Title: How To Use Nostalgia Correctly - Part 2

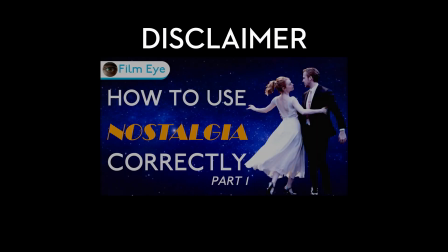(0:00)
Welcome back, everyone. If you haven't watched part 1, I recommend you do so, as it includes the setup for the entire discussion of this video here. Also, big spoilers from here on out.
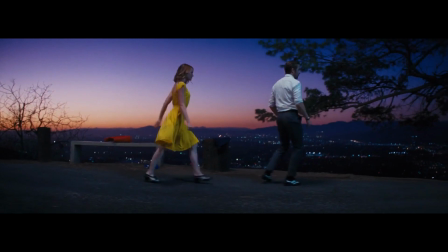(0:29)
Let's take a look at La La Land, which follows the stylistic aspects of a classic Hollywood musical.
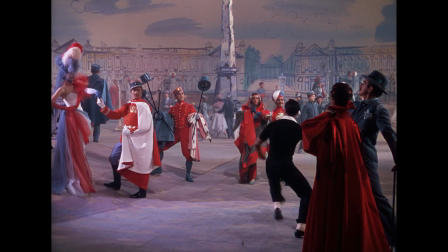(0:35)
The musicals of the 50s were grand and spectacular, but it was often rather superficial.
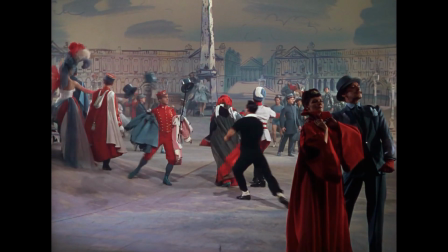(0:40)
Many of the musical numbers didn't really further the story.
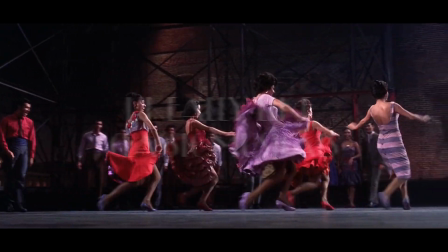(0:43)
This is not to say they were bad, but they didn't usually serve the narrative, meaning the films were often constructed on very simple stories.
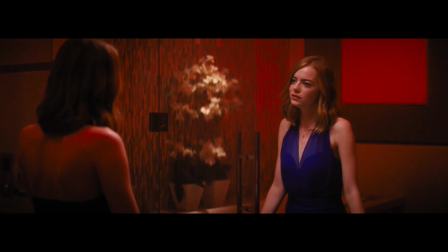(0:50)
La La Land has a greater focus on realism than the musicals of yesteryear. For one thing, Mia and Sebastian don't end up together.
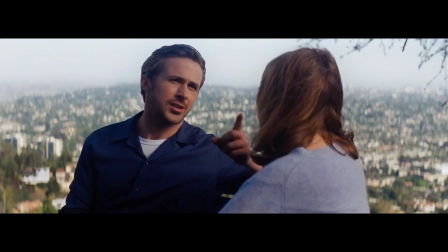(0:57)
Already a subversion on the traditional love story. There's also a clearer division between their aspirations and their reality.
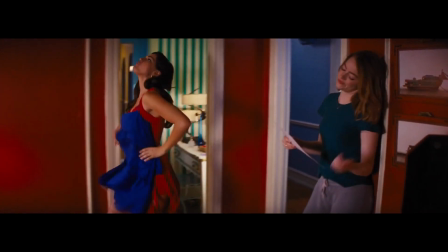(1:04)
When both are achieving the quote-unquote Hollywood dream, the cinematography becomes more cinematic.
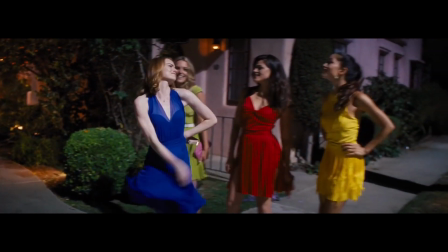(1:10)
Mia's Hollywood moments are full of bright colors, but they don't mesh together. It's a shallow visual.
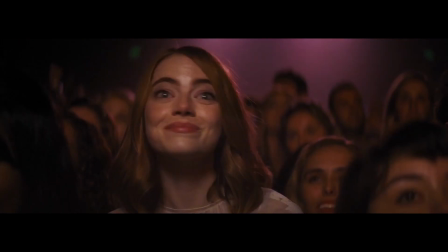(1:16)
Same with Sebastian when he's in his successful band, as the film looks more like a traditional biopic in the vein of Bohemian Rhapsody.
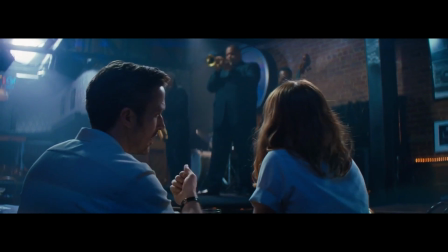(1:23)
When they're together and more relaxed, the film allows the colors to combine into more subtle hues that blend together.
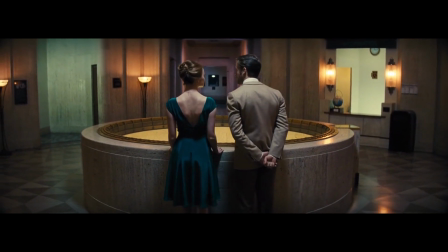(1:30)
La La Land is an homage to the Hollywood musicals of the past, sure,
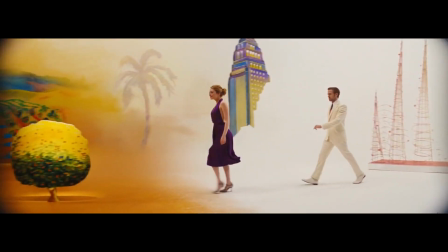(1:33)
but it portrays the ideas of those musicals as shallow and one-dimensional, both visually and tonally.
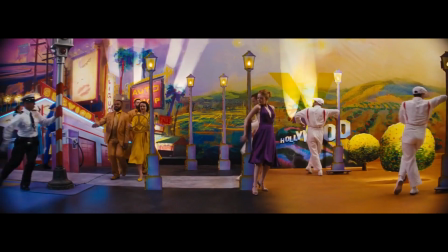(1:39)
The filmmaking also expands on what was possible in the 50s musicals. I mentioned the long, drawn-out shots that highlight the choreography in part 1.
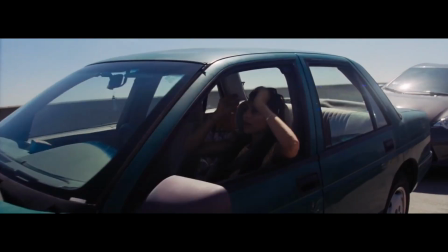(1:48)
To give an example, La La Land's opening number is a 3-minute-long shot that, while it includes hidden cuts,
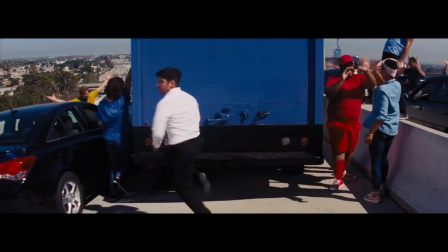(1:54)
also focuses on the choreography and dancing, pushing the boundary of what's been done before in a distinct new way. On the other hand,
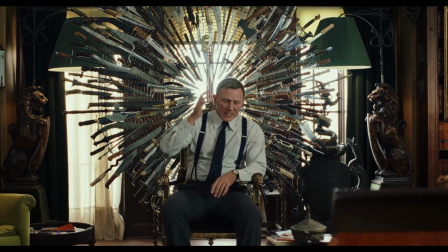(2:05)
Knives Out also follows the tone and style of other whodunits, but plays more with the structure of the story.
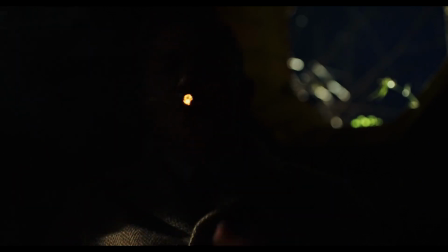(2:11)
Instead of following the detective as the protagonist, the film follows Marta, one of the suspects.
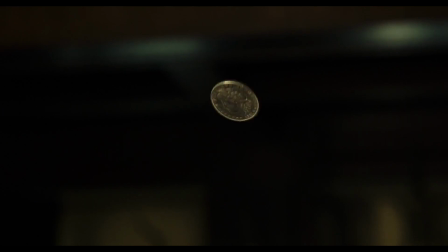(2:17)
Very early on, we get a flashback scene where the film sets us up to believe that Marta is the killer. This transforms the film from a whodunit into a how's she gonna get away with it, as it were.
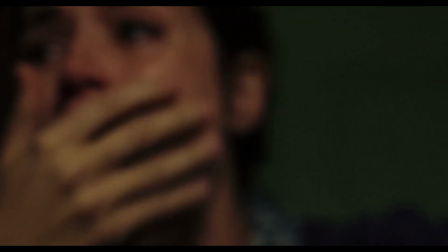(2:27)
Marta is a sympathetic character, and we don't want her to get caught.
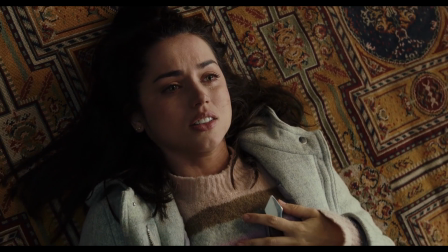(2:31)
It turns out to be a red herring and she is absolved of blame, but this still plays with our expectations on the genre.
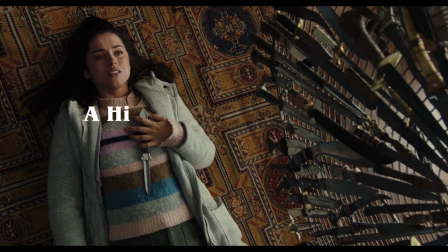(2:37)
According to Rian Johnson, he put in a Hitchcock-style thriller inside a murder mystery.
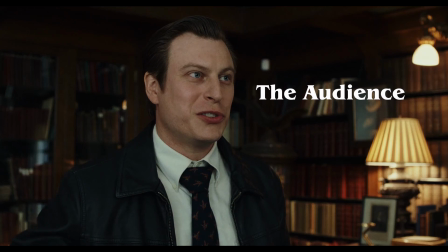(2:42)
By making us think Marta is the killer, Rian Johnson hooks us. We don't want her to get caught, but we do want to see the case resolved.
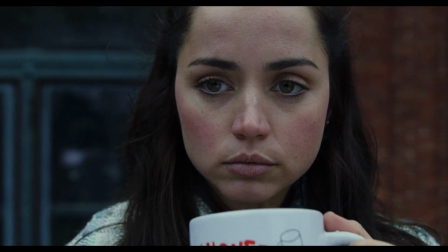(2:49)
On a thematic level, Knives Out is also noteworthy due to the social-political aspects of its dialogue.
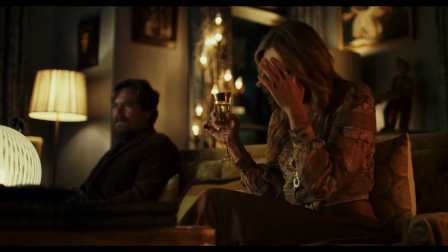(2:55)
The social commentary it poses on several themes, including immigration and economic privilege,
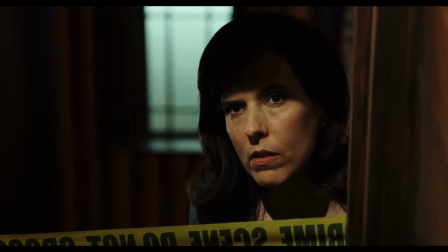(3:00)
deepens the characters in the story beyond being just suspects in the investigation. It engages the audience on a different level beyond simple curiosity as to who is the culprit.
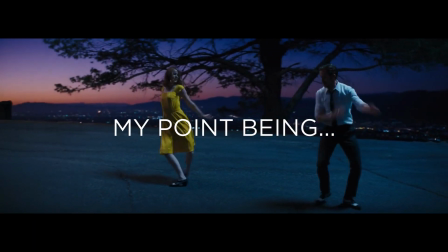(3:11)
So, as we can see, these films were developed by two directors that have nostalgic feelings to genres that have faded away in modern film,
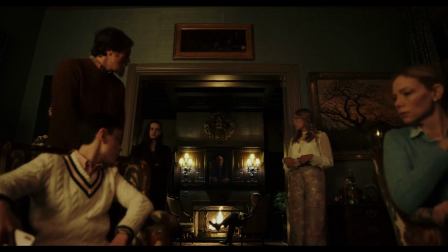(3:19)
and they've created a send-up that simultaneously honors the past while pushing those genres forward.
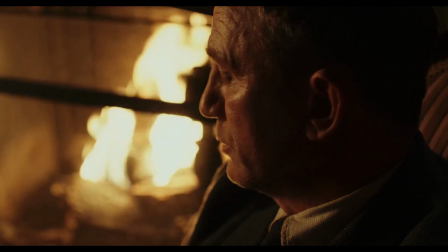(3:23)
It's a case of nostalgia being used in service of a theme and plot, versus the plot being used in service of nostalgia.
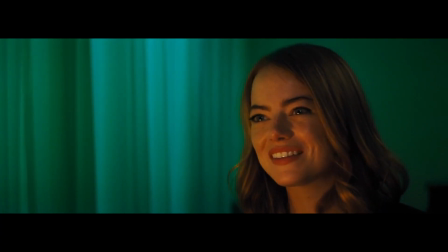(3:30)
The nostalgic elements are, of course, one of the main reasons that these films attract audiences. But it's not the driving force behind the production. These are films created to celebrate these genres, which then leads to audiences celebrating along with them.
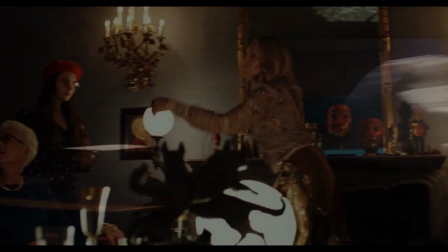(3:44)
Nostalgia is not necessarily a bad thing.
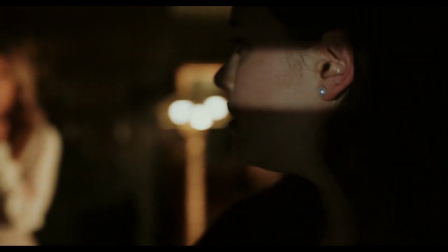(3:47)
If used carefully and in service of the plot and story, it can attract an audience to enjoy something that pushes a genre in a new direction.
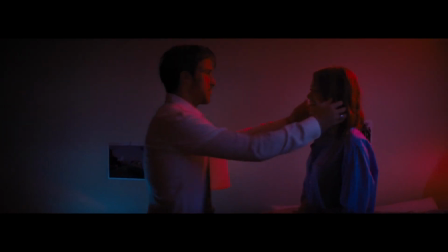(3:54)
Nostalgia must inspire and aid a film's purpose, not be the purpose.
Genius.